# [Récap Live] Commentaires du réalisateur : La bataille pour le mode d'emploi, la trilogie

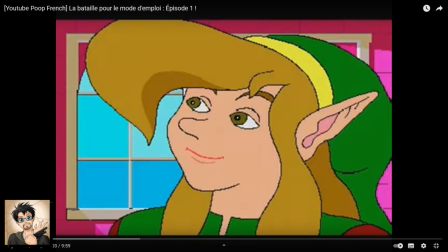Et du coup, il y a Navi et Link qui se tapent une grosse barre, et c'est ce qu'on vient d'entendre, en fait. On entend juste Zelda et Link qui rigolent. Et ça suffit, c'est Impa qui l'a dit, il suffit.
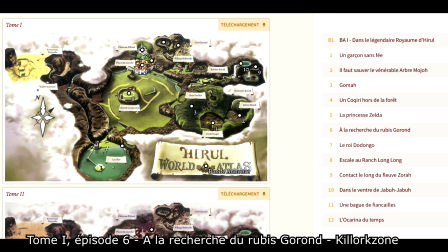Pareil pour le « c'est déjà mieux ».
Je me nomme Impa. Elle a un nom de guerrière, tu trouves pas ? Ouais, ou alors de tueuse à gage. Je suis une nounou. De la meilleure de la journée. Ça suffit !
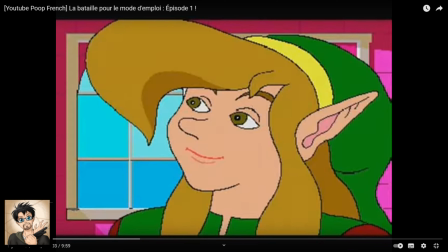C'est déjà mieux.
Voilà, c'était l'anecdote beaucoup trop longue sur Killer Zone.
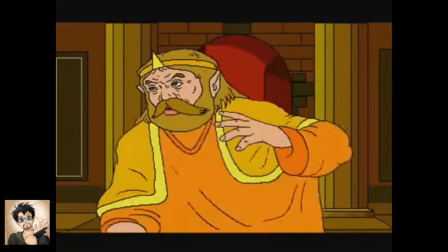Zelda, c'est moi le bras et Link, je te pique aussi. Super, génial, je suis impatient de baiser, Zelda.
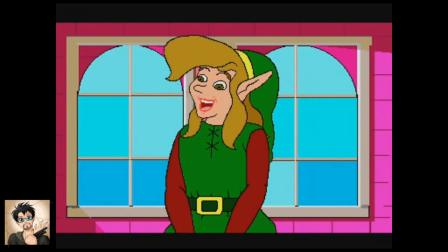Zelda.
C'est quand même la meilleure incarnation du roi Arcanian dans tous les multivers confondus. Hein. La succession des deux frames judicieusement choisie pour cette scène affreuse.
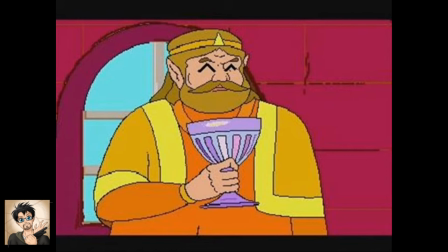Des enfants n'auraient jamais dû regarder ça, je suis désolé. Bon.
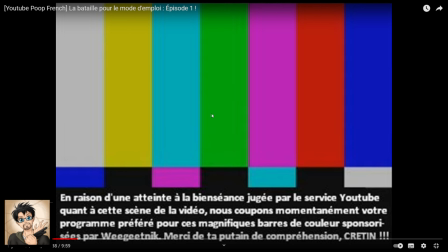Le à l'attaque qu'on vient d'entendre, si je sais plus d'où il sort, mais je l'avais sorti d'une autre poupe que j'avais vue sur le premier épisode de Pokémon où il y a une nuit de Piafabek qui attaque Sacha, et au moment où ils sont sur le point d'attaquer Sacha, ils hurlent ça à l'attaque, mais je ne sais pas d'où ça sort.
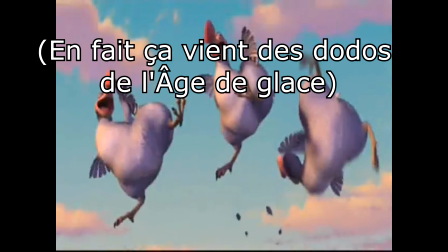Ne vous approchez pas de moi.
Les fameuses barres sponsorisées par Widgetnik, tout simplement, Widgetnik,
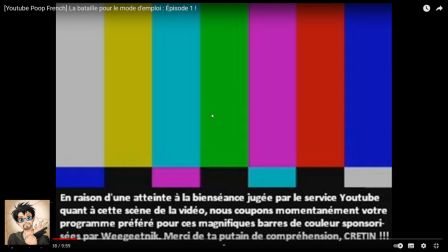c'était un pote Pooper à l'époque qui avait fait une vidéo avec juste ses barres de couleurs et un bip sonore. Et merci de ta putain de compréhension, crétin, c'était une référence à la pub de Wario Land où à la fin, Wario, il dit « Crétin !» Crétin !»
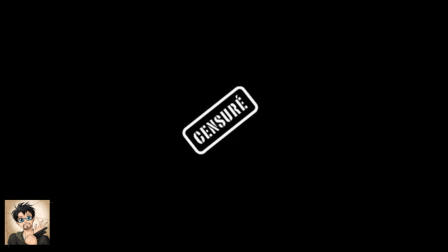Ouais. Alors, petite astuce, quand vous n'avez pas les moyens d'animer une scène, vous faites juste le son et vous mettez une image fixe. Ça marche très bien.
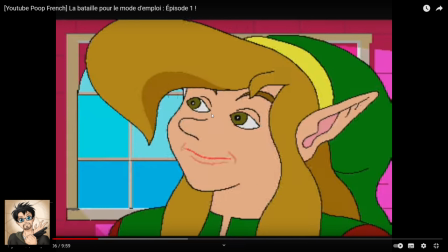Et le petit son de braguette qu'on entend, c'était un son qui était issu d'une poupe de chouille à poil, où le roi il se déshabillait, il se mettait à poil et il y avait ce son.
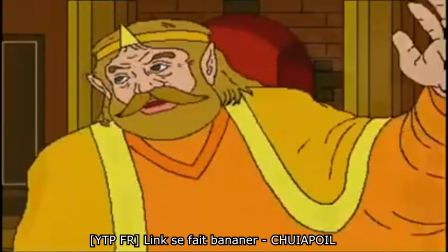Mon petit, je vais me déshabiller.
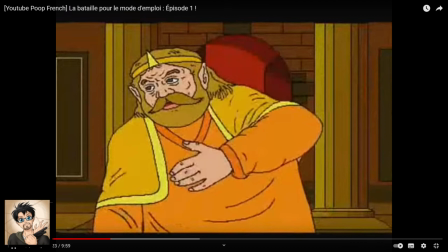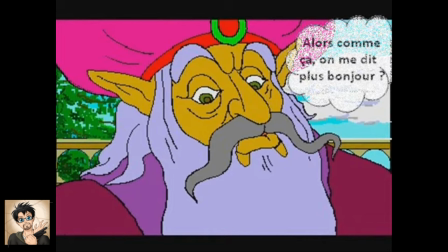Ah, ce ta gueule de toute majesté là.
Votre majesté, envoie-lui.
Pareil, quand on a la flemme de faire du sentence mixing, on met juste des images.
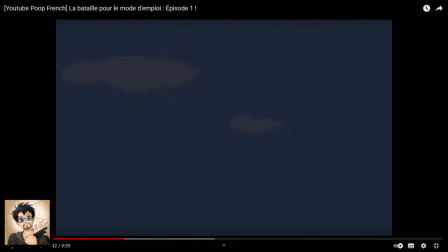Va mourir.
Ah, ce va mourir de Zelda qui est. Bon, c'est pas du sentence mix, mais je trouve que c'est apporté juste à point.
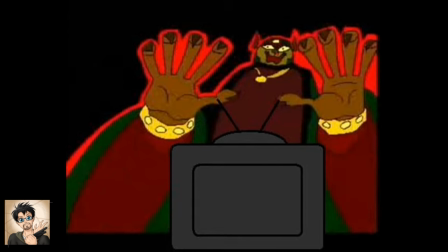Heureusement que j'ai pas animé la scène, hein, n'empêche. Hein. Enfin, déjà, YouFilm ne l'aurait jamais laissé passer. Et on constate que le sang qui coule du nez de Ganon passe judicieusement devant son doigt.
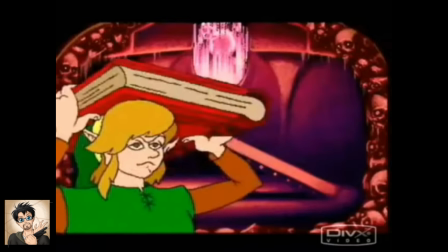Voilà. Et du coup, ben, c'est à ce moment-là précis que j'ai décidé que la poupe que j'étais en train de faire, c'était l'épisode 1 de la bataille pour le mode d'emploi.
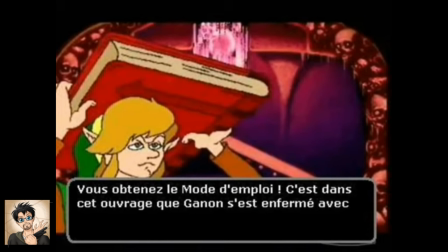Oh, cet effet visuel, c'est tellement du lourd. J'en étais tellement fier. Alors, je prends une seconde pour en parler.
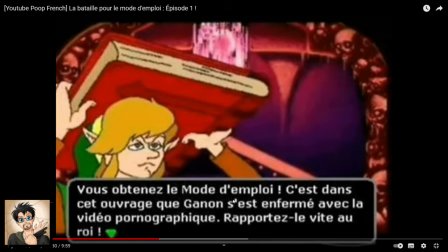Donc, cette image, ce passage où il y a le texte qui s'affiche progressivement, c'est une succession d'images où c'est écrit ligne par ligne.
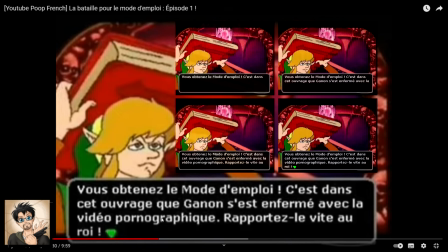Il y a une image où il y a la première ligne décrite, une image où il y a les deux lignes décrites, troisième avec les trois lignes. Et en fait, à chaque fois, j'utilise juste l'effet transition de Movie Maker, qui est le volet déroulant un peu à la Star Wars, ce qui fait qu'on n'y voit que du feu.
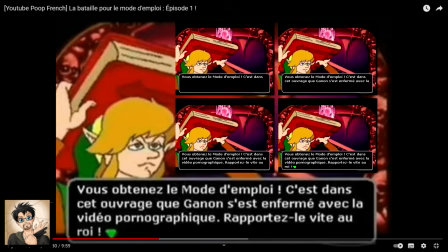Comme il n'y a que une ligne de dialogue de différence entre les deux images à chaque fois, on a l'impression qu'il y a la ligne qui se complète, alors qu'en fait, c'est l'image entière qui se complète. Et c'est comme ça que j'obtiens cet effet d'écriture progressive. Mais j'en étais tellement fier à l'époque d'avoir trouvé ce truc.
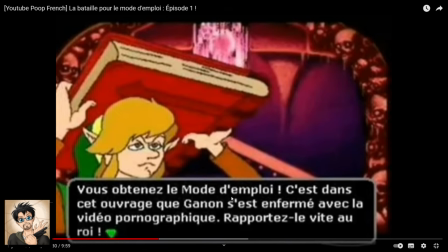Ça permet vraiment d'imiter la ligne de dialogue d'Ocarina of Time, n'importe quel Zelda, en fait. Version YouTube Poop.
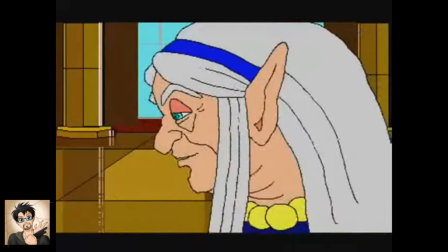S'il vous plaît, votre omnipotence.
J'aurais pu prendre le temps de changer la hauteur du son.
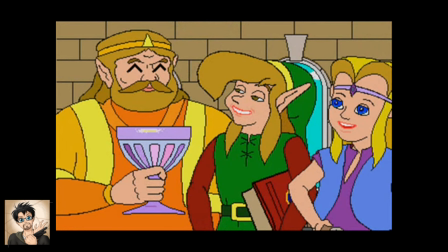Zelda, elle prend bien le fait de s'être fait violer par son père et par Link, je trouve, n'empêche.
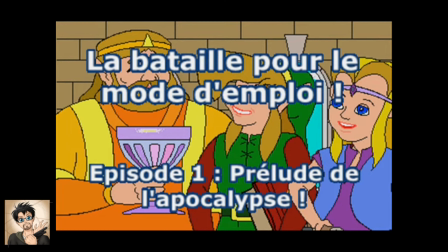Putain, c'est affreux. Ah. Ah oui, bah oui. À l'époque, j'étais extrêmement fan de One Piece, mais on peut s'en douter avec le Je serai le seigneur des YouTube Poop. Évidemment que j'allais faire des références à One Piece un peu partout.